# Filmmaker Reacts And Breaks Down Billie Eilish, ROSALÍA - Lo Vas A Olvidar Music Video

Hey, what's up? Welcome to this Friday episode. My name is Chris for Kriscoart, and I'm pretty excited for this one since it's a very different format. I usually don't make these kind of videos, but Billie Eilish just dropped a new music video that has a ton of really cool visual ideas,
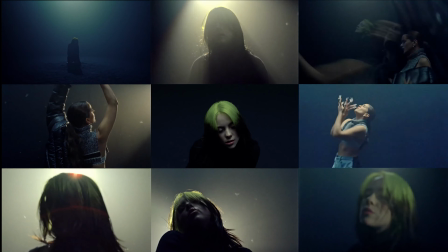[0:31]
and I just wanted to react to them and sort of break them down so that you can also use them or be inspired by them to use in your own projects. And yeah, I think it's going to be a fun little experiment, change of pace for this channel. I do want to also disclose I had no part in the production of this music video.
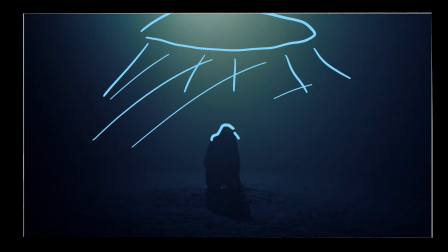[0:48]
I am just breaking this down as a fan, as a filmmaker, and hopefully it can provide some value and some insight on how
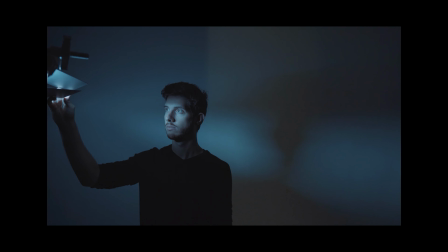[0:56]
this music video was lit and some of the visual effects that you can also emulate in your own project.
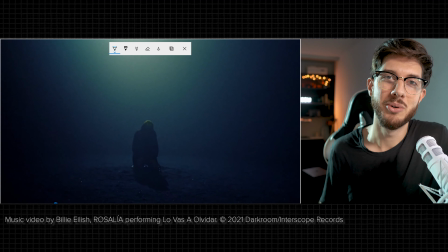[1:02]
So let's jump right in. So right off the bat, we're seeing a very moody image here. I already love this. It's really setting the tone and the vibe just within the first frame.
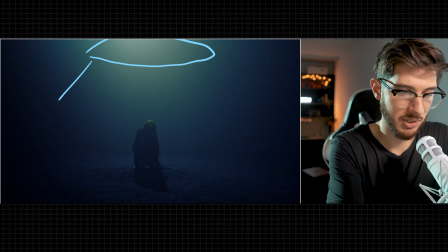[1:13]
And lighting wise, you can see that there is probably a really big source of light up here just right above frame that is shining down, and it's also giving this very nice and tasteful soft edge that is backlighting.
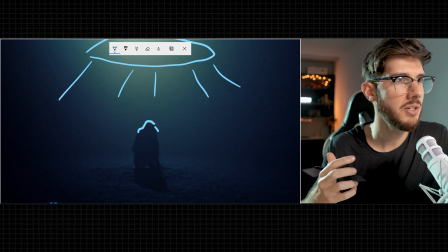[1:28]
I think it's Billie Eilish in this shot right here. Can't really tell since she's silhouetted at the moment, but also this light is further being diffused by the amount of haze that is in this, I'm assuming the sound stage, since you probably want to have a closed off environment to have this amount of haze.
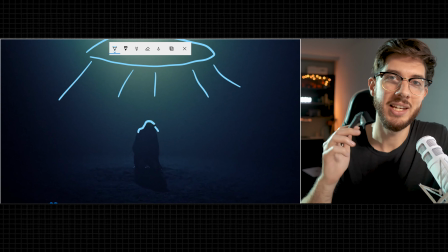[1:47]
And by the way, I'm saying haze and not fog.
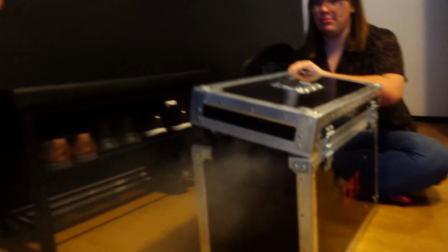[1:49]
And when you're using hazers, you want to specifically choose a hazer and the type of fluid so that it is giving you this really nice,
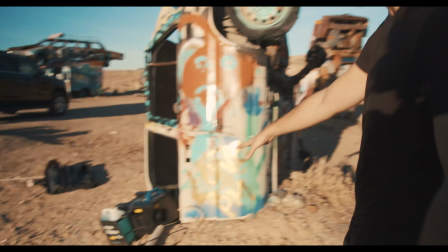[1:58]
dense look rather than these like sort of wispy,
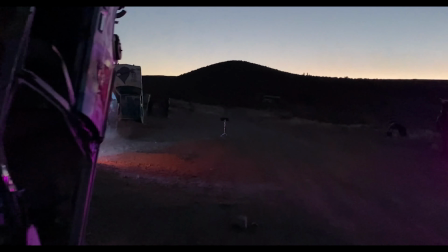[2:02]
cloudy, and smoky looks that a smoke machine or like a regular party smoke machine would give you.
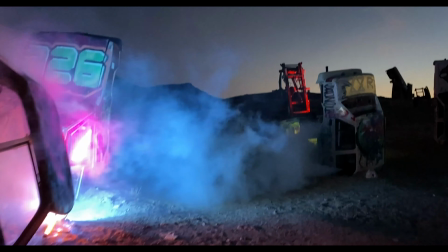[2:09]
So that's sort of the difference between a hazer with the proper liquid and the right density and just a regular smoke machine.
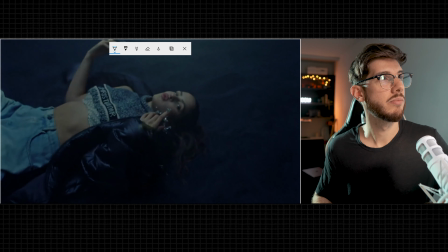[2:16]
All right, let me not get too detailed. Let's keep going on. So here we're fading into this really beautiful shot.
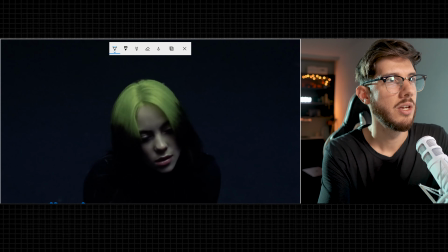[2:23]
Super smooth so far, a lot of fades. So now I do think that there is another additional source being introduced here. So we're getting a little bit more detail on her face. So there's something kicking back some light. I don't think it's a balance or reflector. I think it's another source that is complementing that larger source from the beginning.
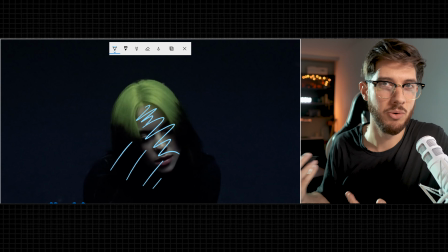[2:43]
Again, I'm just kind of guessing, but I'm also letting you know how I would approach this scene based on what I'm seeing here, but could be wrong, could be right, but looks great so far. I love the vibe of this music video.
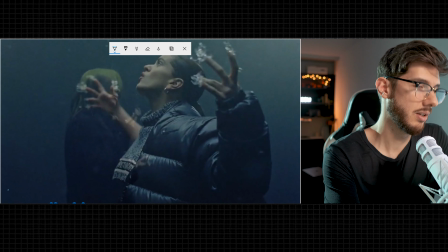[2:56]
So here's another interesting thing that's happening here. We can see that there's a play with not just fades, but also a lot of this sort of double exposure effect.
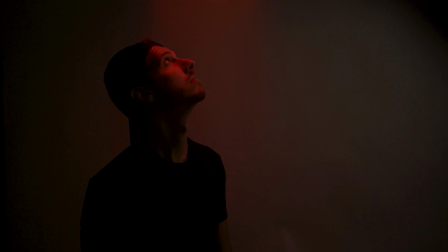[3:07]
And we've covered double exposure effects on this channel, how to do them, how to light for them.
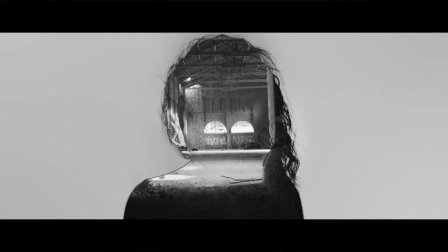[3:12]
But in this case, it's not so much that typical double exposure within an image type of effect.
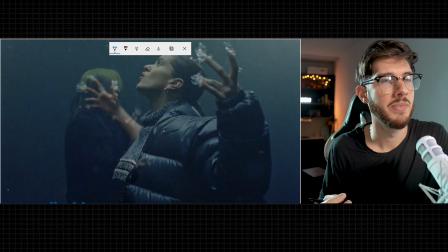[3:18]
This is more just sort of almost like lowering the opacity halfway of a layer on top and leaving the other layer below to kind of show through.
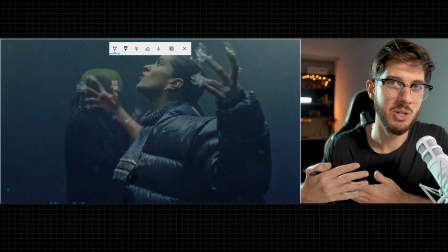[3:27]
And so you're getting both images at the same time.
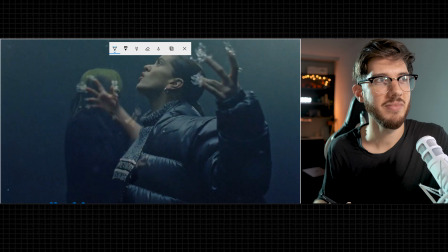[3:31]
And this is a really cool effect because one thing that you'll see throughout this video, it is really going for that film aesthetic, and sort of these effects are also true to film because you can of course double expose film,
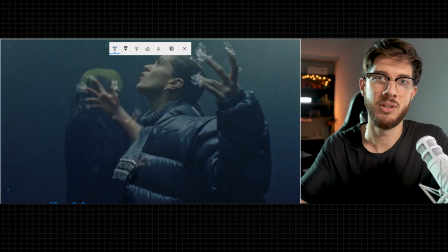[3:44]
you know, not just in post as this might have been done and as you can do it, but it is a real technical thing that you can do with film as well. Really cool to see these visual ideas and these themes that are very cohesive throughout the whole piece.
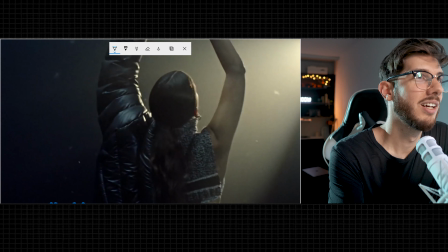[4:01]
Oh, nice. All right. I feel like I'm pausing this too much.
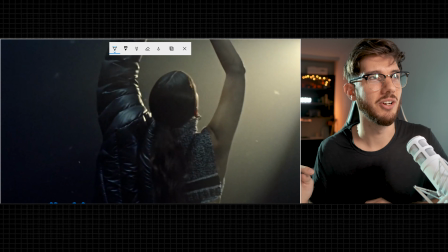[4:05]
Hopefully it's not annoying, but there's so many little things here and there that I think are huge lessons. Once you have haze, it's just any light is beautiful. I love the look of haze, and I love when it can be motivated and be extreme as it is in this case.
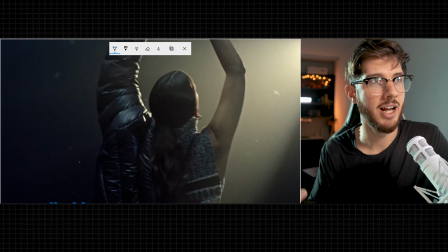[4:20]
It's such a cool way to immediately add atmosphere, but I do want to point out something else.